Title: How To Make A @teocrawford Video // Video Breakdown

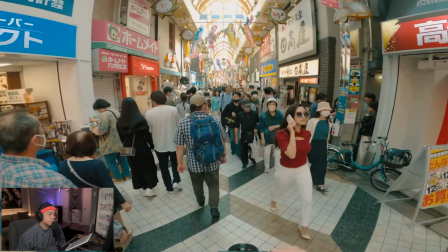(7:34) When just walking around somewhere or meeting friends, the chance of encountering a photo worthy scene is still high, but you know me, I kind of shoot everything and anything,
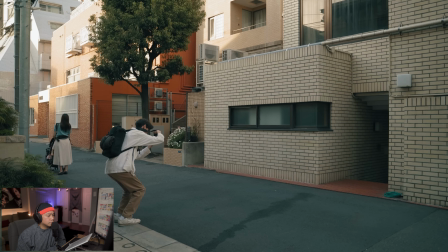(7:43) whatever I encounter as a part of documenting my life and what I see. this can range from street photography to still life to random
corners of a road him documenting his street photography two different ways you saw him do it with the camera as a pov and you can actually see the camera as he's shooting which already feels very cool but i love how he mixes it up with getting these shots where it isn't where he
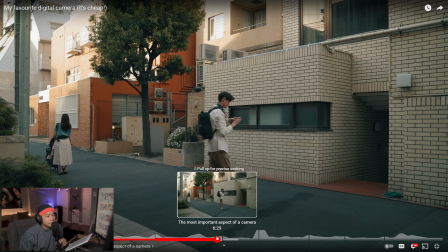(8:09)
is in frame and it is a little wider you know you get to see the street you get to see him moving around and walking around like shots like this too
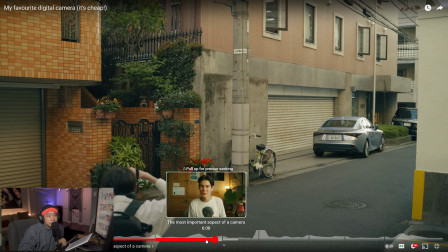(8:16)
it's just really cool that you get these two different shots doing the same thing one you're really in it this one you're
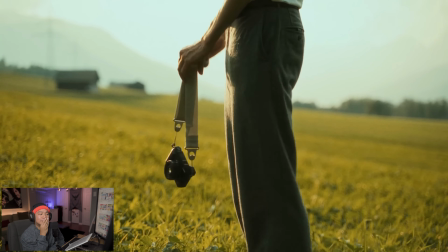(8:24)
kind of stepping back and you kind of feel like you're there i sadly don't remember the exact quote or who said this but basically there's this quote that says
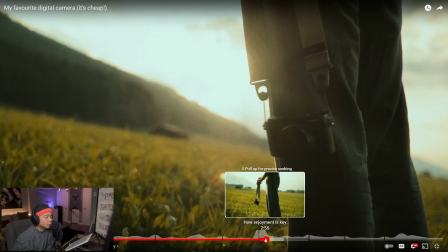(8:33)
something like you can't beat so that shot was so good winging this and then the sun being covered by the strap of the camera and you getting those little bits of layers
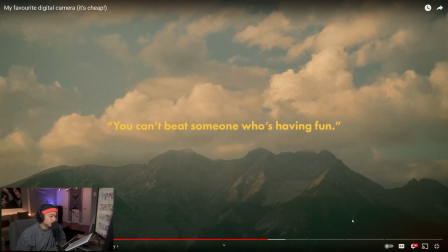(8:46)
come on so good so so good beat someone who's having fun the less resistance there is for you to
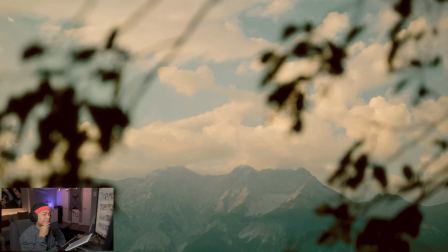(8:53)
shoot the more photos you're going to take and the better you're going to become so as mediocre i love that my beloved lumix there's a couple
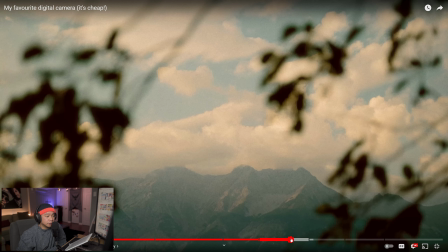(9:00)
shots in here that he has where it is the sky you know you see just the sky and it looks great but here there's something about framing it within the trees and i can only imagine him looking around and being like hey is this gonna be a good shot gets in there and just it puts you in a place right it makes you actually feel like okay now you know what the surrounding looks like and we're not even there i
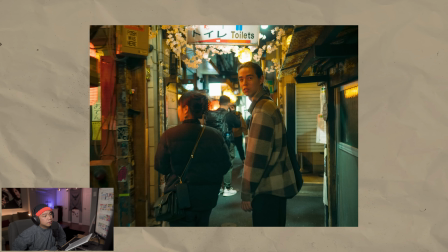(9:23)
remember realizing this while walking around shinjuku in tokyo with a couple friends just chatting and shooting at the same time the camera didn't feel like
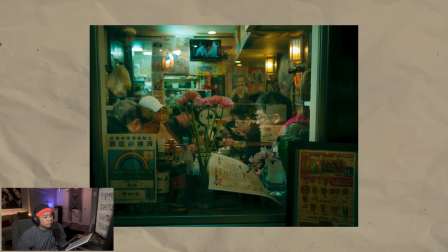(9:30)
a burden to carry while also chatting with friends and in these evenings i shot some photos that
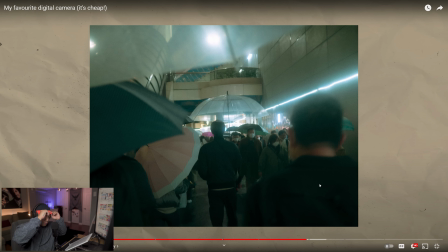(9:35)
i personally see there's something about i I feel like street photographers, the compositions that they have, and they're just their eye for a lot of things. It's crazy because you look at composition. Composition like this within the umbrella looks amazing. Obviously, the composition is great.
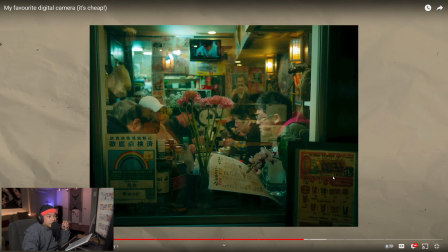(9:54)
There's a lot of lines, especially when you're out in street photography. But I think the real thing is capturing movement, emotions, people. It's different all the time. And it's like every frame tells a story. So I think if you really, really want to get good at composition, about uh looking for stories or like interesting people like just street photography is crazy you really have to be out there in your element it's really tough for a lot of people to be shooting people and just like taking these crazy shots and just you're always looking around um but building that eye for like cinematography what a way to do it it isn't as powerful
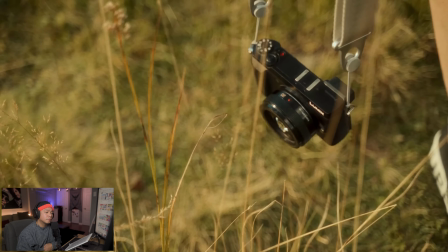(10:28)
as the pentax however it does give me that push that feeling of enthusiasm and that is what makes this camera so powerful to me personally and why despite it being old and very mediocre adding that shot that shot was really really cool because you know you can hear he left in the audio you can hear him talking you don't know what he's saying and then the camera kind of is shaky and then kind of just goes down but i don't think a lot of people would think to add that in i feel like everyone nowadays is so much more about like getting the perfect framing you know walking into frame doing all these things you know and just it has to be on a tripod some of these shots that he's getting is like
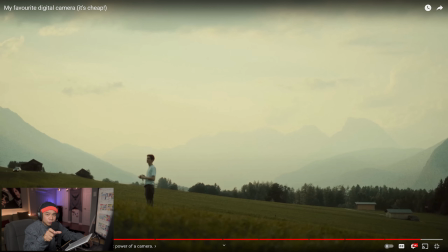(11:04)
yeah they're really composed really well just like looking at this but then those moments especially at the end here he has a lot of those real moments where it feels like you're there so if you guys enjoyed this please like and subscribe share this with anyone you think would enjoy it if you guys like this video i think you guys would like this one go watch it next take it easy peace